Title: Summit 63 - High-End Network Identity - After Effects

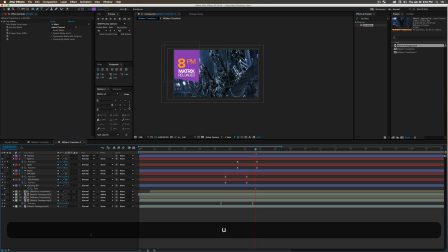20:44 So grab all your keyframe or your layers, command A, press U to see all of your keyframes, and let's scrub forward to where everything is happening. So right about there, I'm gonna want my path to be fully out. And then I'll scrub back in time and grab my vertice for this exciting path, drag it off screen.
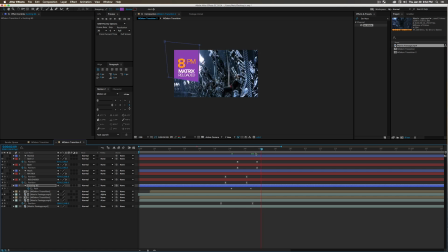21:03 So pretty straightforward. We have the little snap on. That looks nice. I'll add some easy ease to it. I'm going to duplicate this exciting background, press U on my keyboard, move these keyframes forward a little bit, and change the end path.
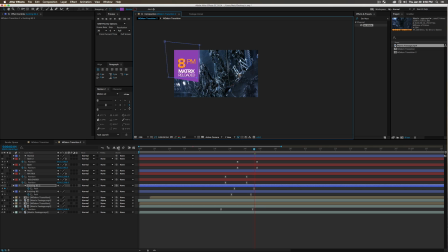21:20 So I'm going to actually pull this one up and over a little bit, and what we're going to do is change these modes. I'm going to change the bottom one to something like a multiply effect and turn down the opacity a little bit, pressing T on your keyboard.
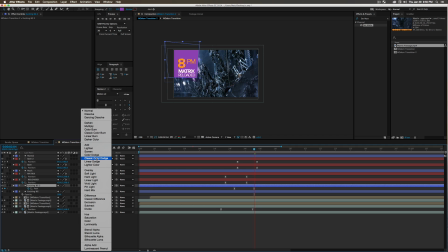21:33 And on the top one, let's change this to the classic color dodge effect,
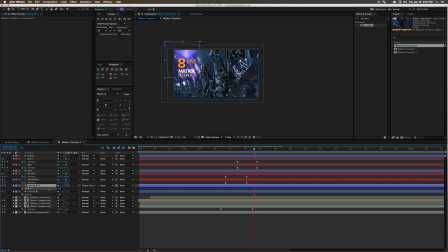21:38 get some bright colors in there, and also turn down my opacity so we can still see the video beneath it,
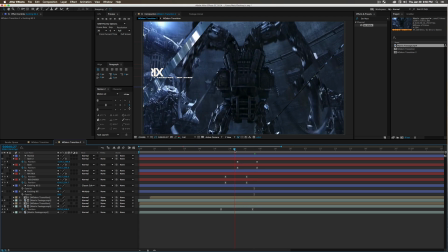21:45 but it's just highlighted a little bit. So there we go. We now have a ton of stuff happening all of a sudden, which is kind of cool.
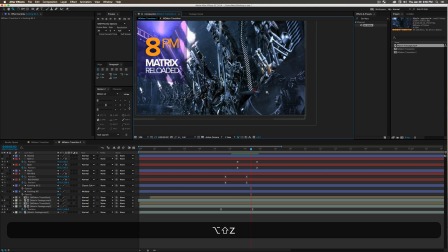21:53 But it's also very interesting. And when it's all playing very fast, it doesn't look nearly as crazy.
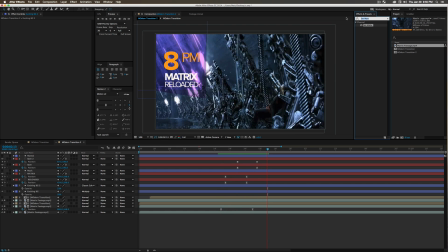21:58 Or if you planned it out a little bit better, it would look really cool. And then from there, just to make all the text pop a little bit, throw a glow onto your text layers. And that'll just pop everything out a little bit. And we should be good.
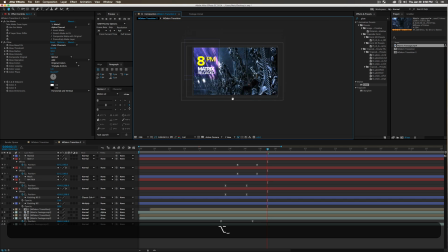22:14 So that is the effect basically, and you guys can definitely play with that a bit more and kind of explore what else to do,
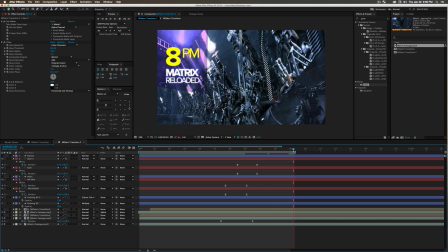22:23 but that's how you put together kind of like this high-end, high-impact, fresh and interesting network identity. So I hope you guys had fun with the video. As always, my name's Matt from Mount Mograph. Today was rough, I couldn't find my words, but I hope you still had fun.
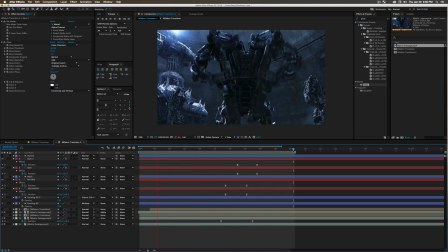22:38 I'll catch you next time, and peace out. See ya.